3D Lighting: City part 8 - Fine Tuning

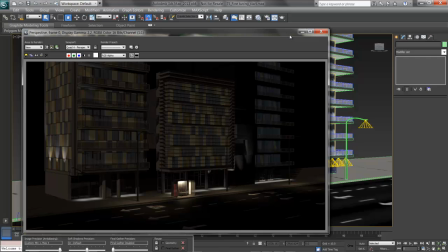In this video, I'll look at just fine-tuning some lighting and rendering before I get my cameras in and start animating. I've got a shot here of the render as it is currently. I've got good light from my street lights in a pale yellow, a nice bright bus stop, and accent lights on the buildings.
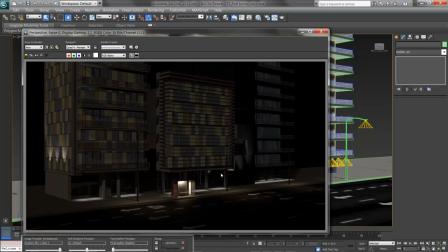I'm going to fine-tune the exposure just a little bit and see if the lights need a little extra work.
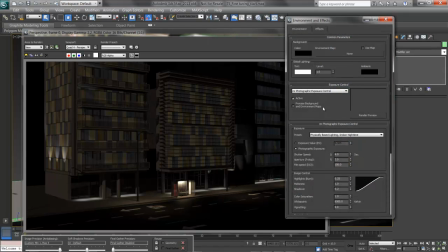I'll press 8 and pull up the Environment and Effects dialog.
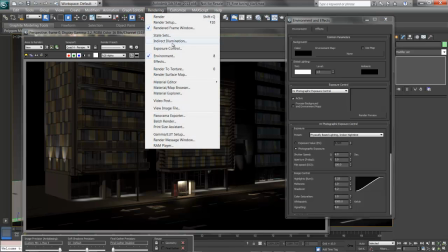Alternately, you can get to this by choosing Rendering Environment, and it's available on a quad menu as well.
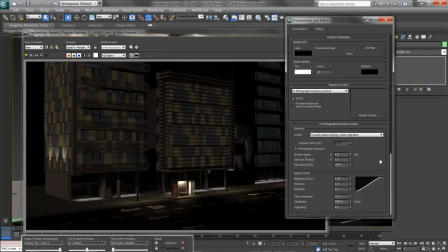What I'm going to do here is close up the camera a little bit. I'll take the shutter speed up to 1/12 of a second, so it's open half the time previously. I'll also close up the aperture, trying a 2.8 so the opening into the lens is a little smaller.
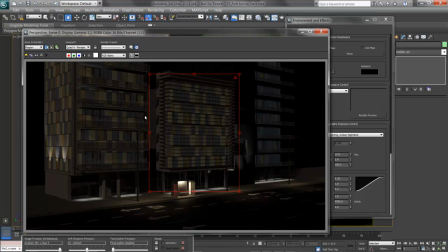What this will give me, and I'll do a region render for comparison, is actually a darker render.
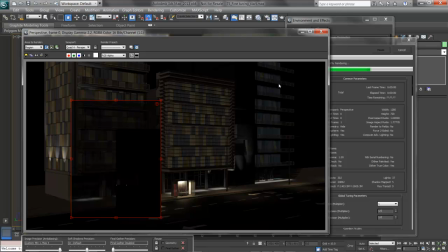We can see here in my region render, everything is darker, and that's as it should be. What this lets me do, by letting less light in, is increase the intensity of individual lights while keeping a lot of the scene closer to dark. What we want to do sometimes is use that slightly faster exposure
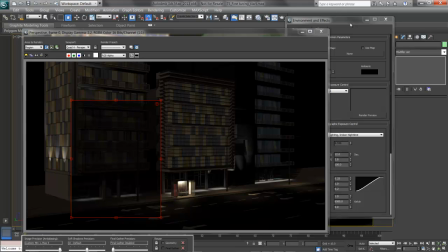and smaller aperture then to allow us to range our lights higher. Now what I can do is start to take, let's say, my street lights and really boost up their intensity.
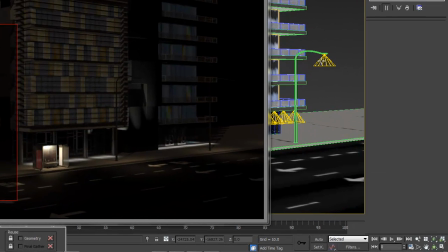I'll pick a street light, making sure I hit escape to get out of the region. Remember that they're instants, so picking one means all of them change. They've all got their ray trace shadows, and I like how the spread is working. What I will do is bring up that hotspot, maybe to 60, so I get a little wider circle of full light.
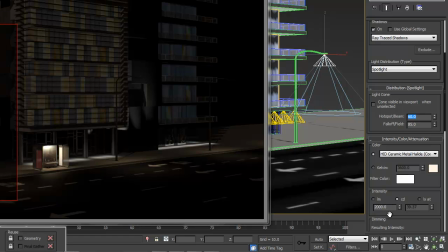I've got my light in here, and I'm going to bring up the candle power just a little bit. I'll try 3000.
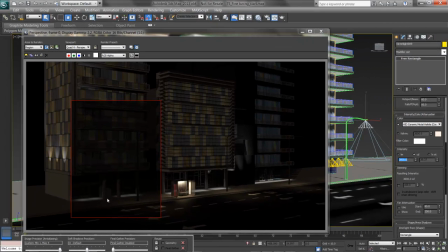So they're a good strong circle of light in the scene. Then I'm looking at my lobby lights, and I like how these look, a little better on the pool here. I'll make sure that I check things like my bus stop and my side lights, and see how they look in a render.
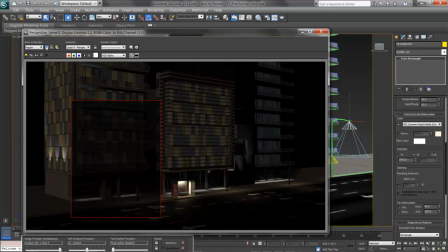Again, I'm going to redraw my region, clicking on the Edit Region button, pulling it over, and trying a quick render. A little extra lift on the street lights should give me a better pool of light out front.
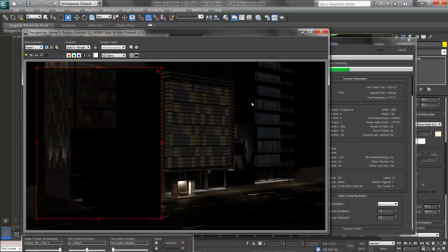Think of it this way. We want to go through and balance out the brightness a bit, making sure that darks are dark and brights are bright, and there's a lot of range between.
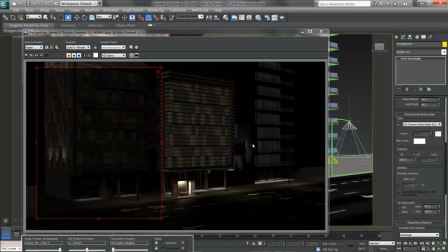My street light is looking good. It's got a nice pale look to it, and I've still got the lights on the side of the building. I'll bring up the street light instead by a percentage, checking in the dimming section a percentage for that light. I'll try this at 115%, which should really overcrank it.
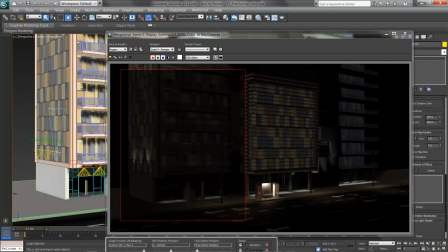I'll also pick my side lights on the building here and bring them up as well. Again, they're instanced, so changing one means they all change.
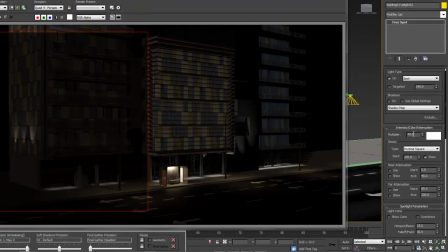In this case, this is a standard max light, so I've got a multiplier here to bring up that light.
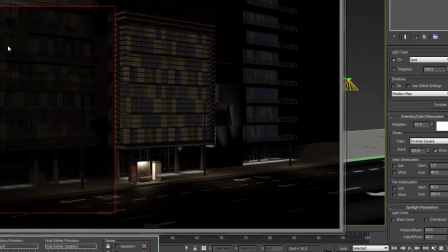Here's 65, so it's nice and hot. I'll run my region one more time and see how this looks.
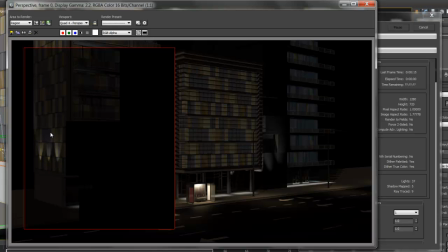That's better. The building is nice and dark with blooms of light on the side. The lobby lighting is there, but not overly bright. And I've got a good pool of light already emerging from the street light here. There's a little more darkness up here in the balconies.
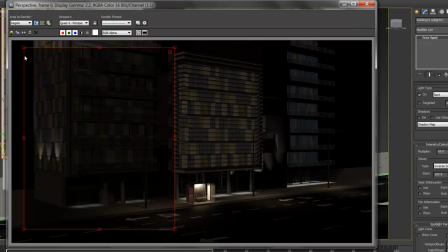I'll test this bus stop by moving that region over, sizing it down, and seeing how this looks.
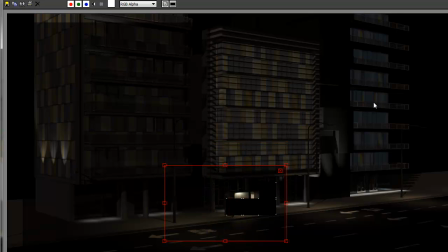This is better. It's not quite as scorchingly bright as it was, although it is still a nice bright spot.
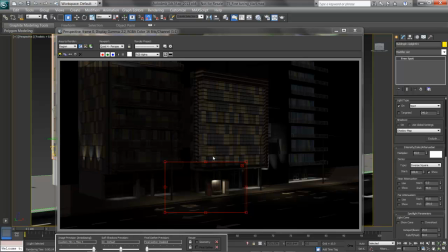I'll go through the materials here once I get the camera in and see if I need to balance out the way these lights illuminate the windows. But I like how this looks so far. Good light overall, and good darkness between.
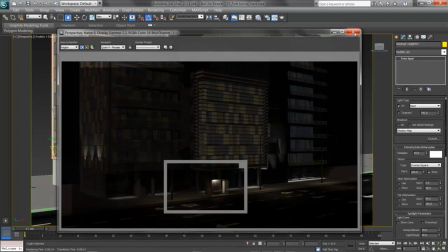I'll check any of the other lights and see if they need a little help here and there. For example, I can also look at these up lights on this building.
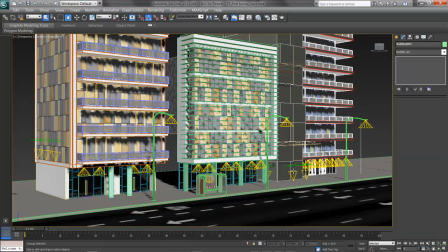I like the way these are looking, but I'd like them to reach a little further. What I'll do with these, aside from increasing their multiplier to, let's say, 55 so they're a little more powerful, is to play with their attenuation.
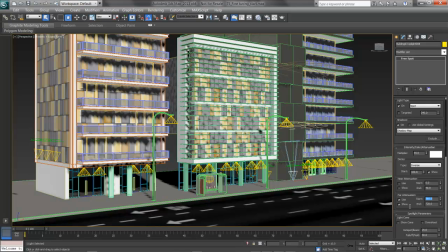I'm going to let them start their attenuation at 360, or 30 feet up, and end that attenuation at 960. So they actually go quite a bit farther up the building. They're casting shadow map shadows, so I'll get some good drama going on here.
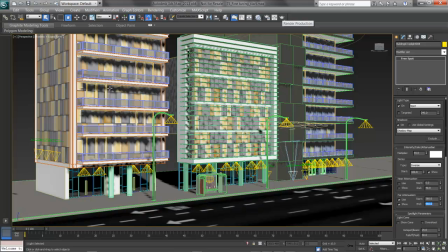And I'll see how this looks. Again, pulling up that rendered frame,
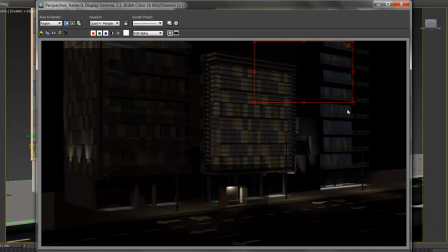editing the region, moving it over, and running a smaller piece than a full size.
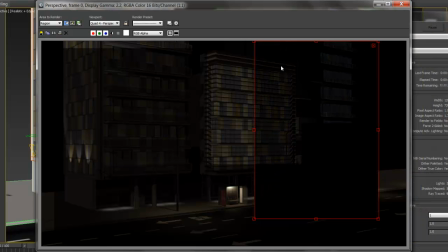This is better already. Instead of this really receding totally into black, I have a little bit of extra drama right here in these upper panels, but some good shadows. So I've got some areas of interest in the way that the shapes form and light.
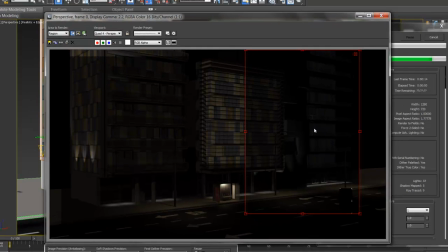And the shadow maps are looking good all the way through.
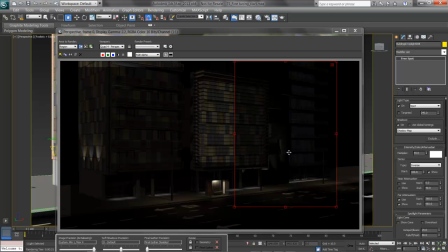Now I'm ready to get the cameras in my murky night scene and tell the story of maybe lifting up past the buildings to reveal the city beyond.